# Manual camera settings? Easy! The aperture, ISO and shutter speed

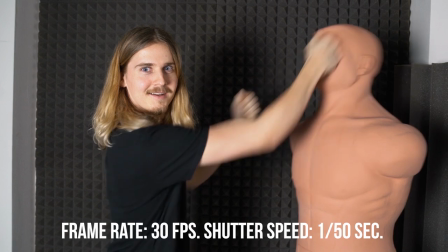And also, with the shutter speed of 1/50th of a second, you'll have no flickering of artificial lamps if you're in Europe, like this.
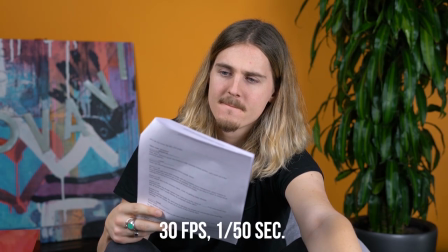It's all linked to the frequency of the light source. In Europe, the standard is 50 Hz, while in the US, it's 60 Hz.
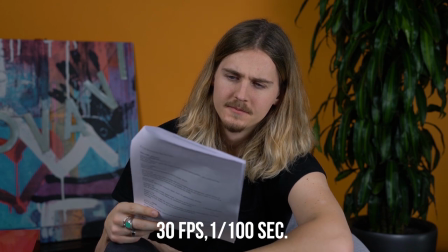To avoid flickering, shutter speed should be multiples of these values. Don't get too enthusiastic just yet. If you set the shutter speed too low, 1/400th of a second, for example, then the image will look really jumpy and unnatural,
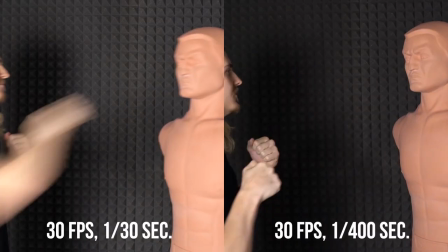because it's lacking a lot of the motion blur, which our eyes are really used to.
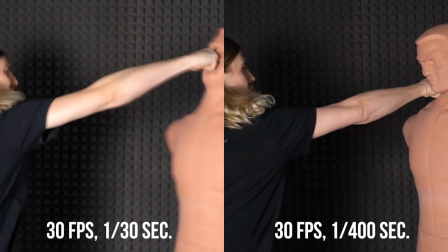Last but not least, we have ISO. A higher ISO level is going to make an image lighter by forcing the image sensor to be more sensitive to light. Neither the depth of field nor the shutter speed will change. Pretty easy, right? But there is a catch. And there always is a catch, right?
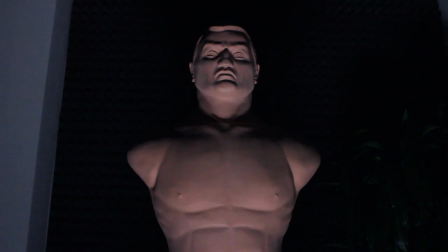As light sensitivity in the image starts increasing, image noise starts to increase.
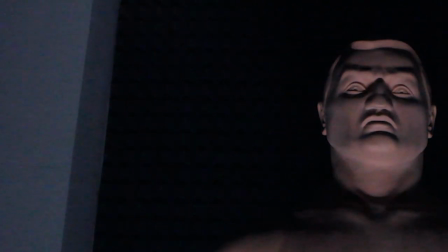These are really obnoxious dots that are obvious defects. Old camera phones started creating image noise at the value of about 400.
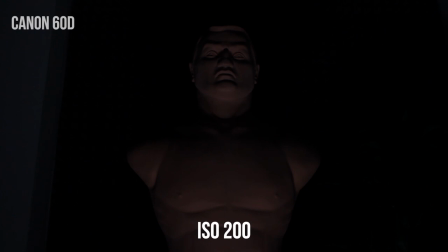Amateur Canon cameras such as the 60D do it at 800.
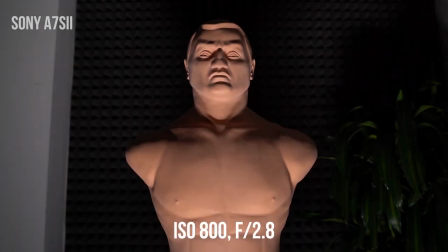And an expensive Sony like the A7S II can massively enhance this value without spoiling images.
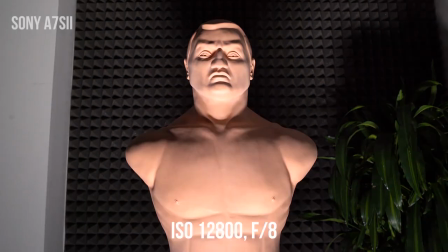It's pretty cool. It's like night vision goggles for your camera without having to buy night vision goggles for your camera.
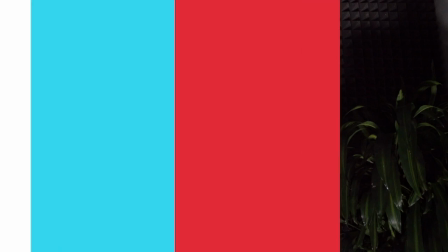All in all, the lower the ISO, the better. Well then, your theory is good, but as always, practice makes perfect.
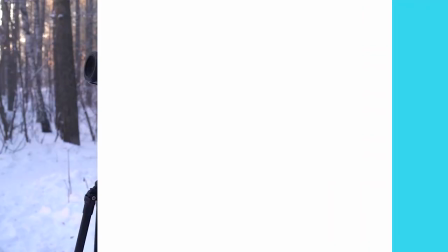so let's try out a few of these scenes together. Here I am shooting breathtaking snowy woods.
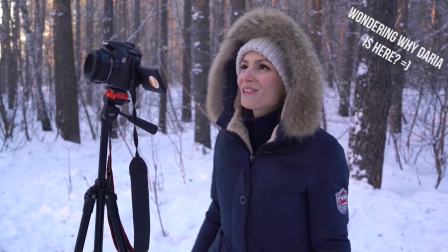Feels so good now.
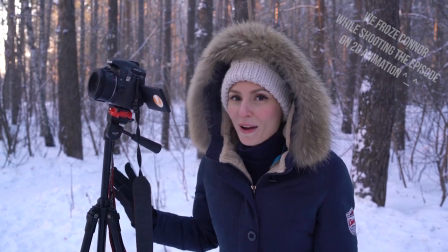So I want to have this artist footage with this blurry background, which means I'll have to widen the aperture as much as possible.
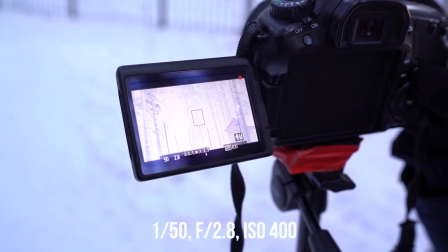Okay, and what do we have now? A whole lot of nothing. It's nothing but overexposure all across the screen.
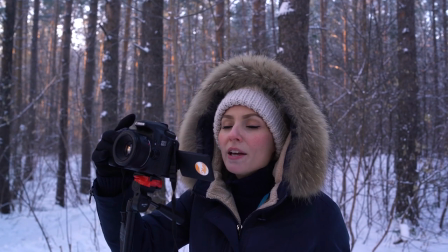So let us reduce ISO to the minimum value.
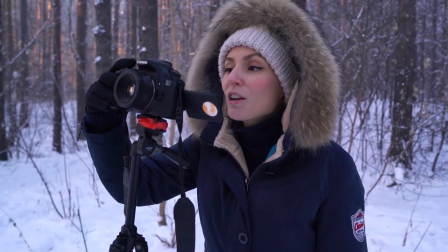It's getting better already. Now let's make the shutter speed lower. Let's set it at a value of 100.
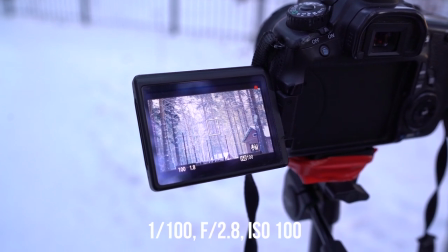If we went lower than this, at some point it would display an unwanted strobe effect.
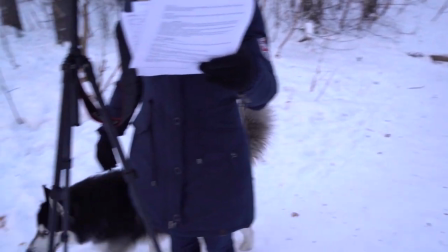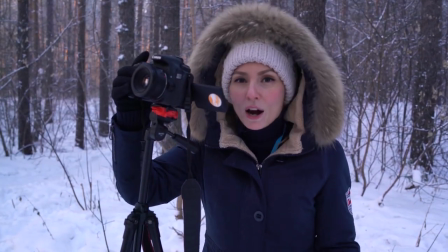Alright, but it's still too bright, so we'll have to sacrifice our artistry for practicality and close the aperture just a little bit.
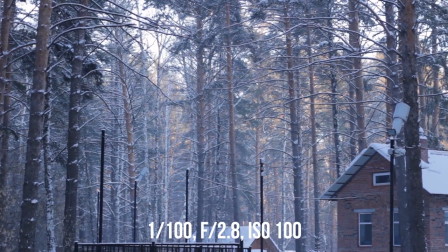Sweet, we got rid of that intense light.
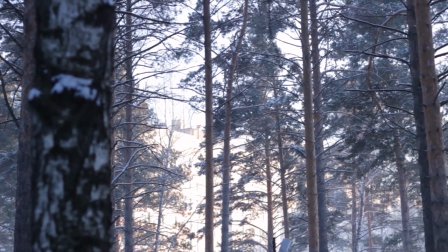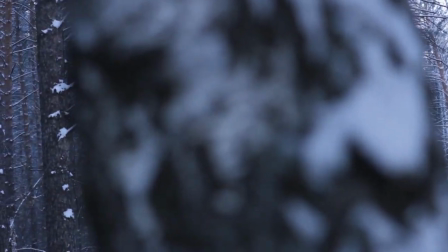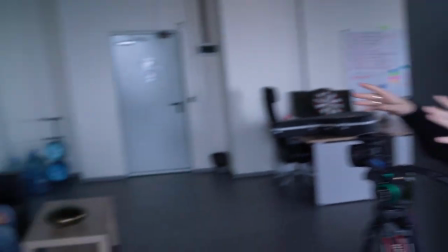Alright, here's another example. If I want to interview Roman, I'm going to sit him down over here while I set my camera up over here.
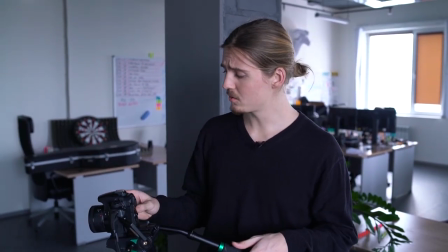Roman might be moving a tad throughout the interview, so we decided to lower the aperture to widen out the depth of
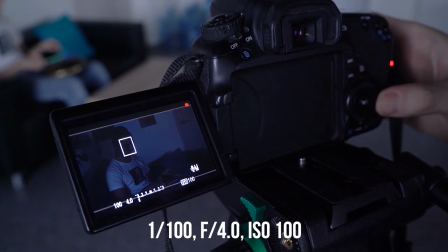field so that he can move freely without the fear of falling in and out of focus.
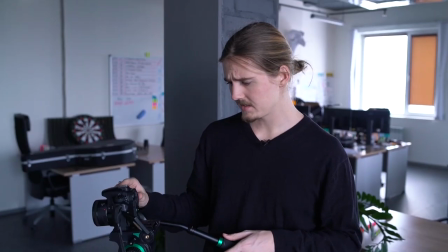Okay, it's looking pretty dark right now, but let's raise that shutter speed to 1/50th of a second.
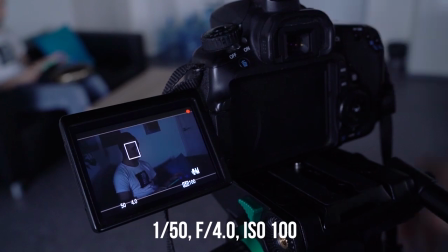It's looking a lot better. And in this case, you don't really have to avoid artificial light. All right, is it still looking dark?
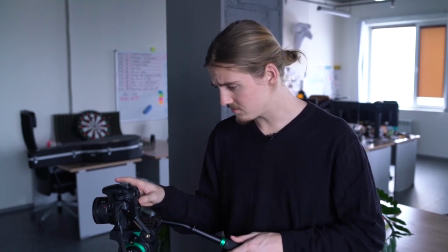Because if it is, you can raise the ISO, but you don't want to raise it too much because then it'll add a lot of noise to the video that you don't really want. Especially for you, we created a cheat sheet so you can save it as a reference point if you ever feel stuck down the road. The link is going to be in the description down below. Check it out in the description! If you've got some questions left over still, you can ask them in the comment section and someone from our team is sure to reply to you. Thank you for calling. Unfortunately, all our agents are unavailable. Please hold, and we will answer your comment in the order it was received.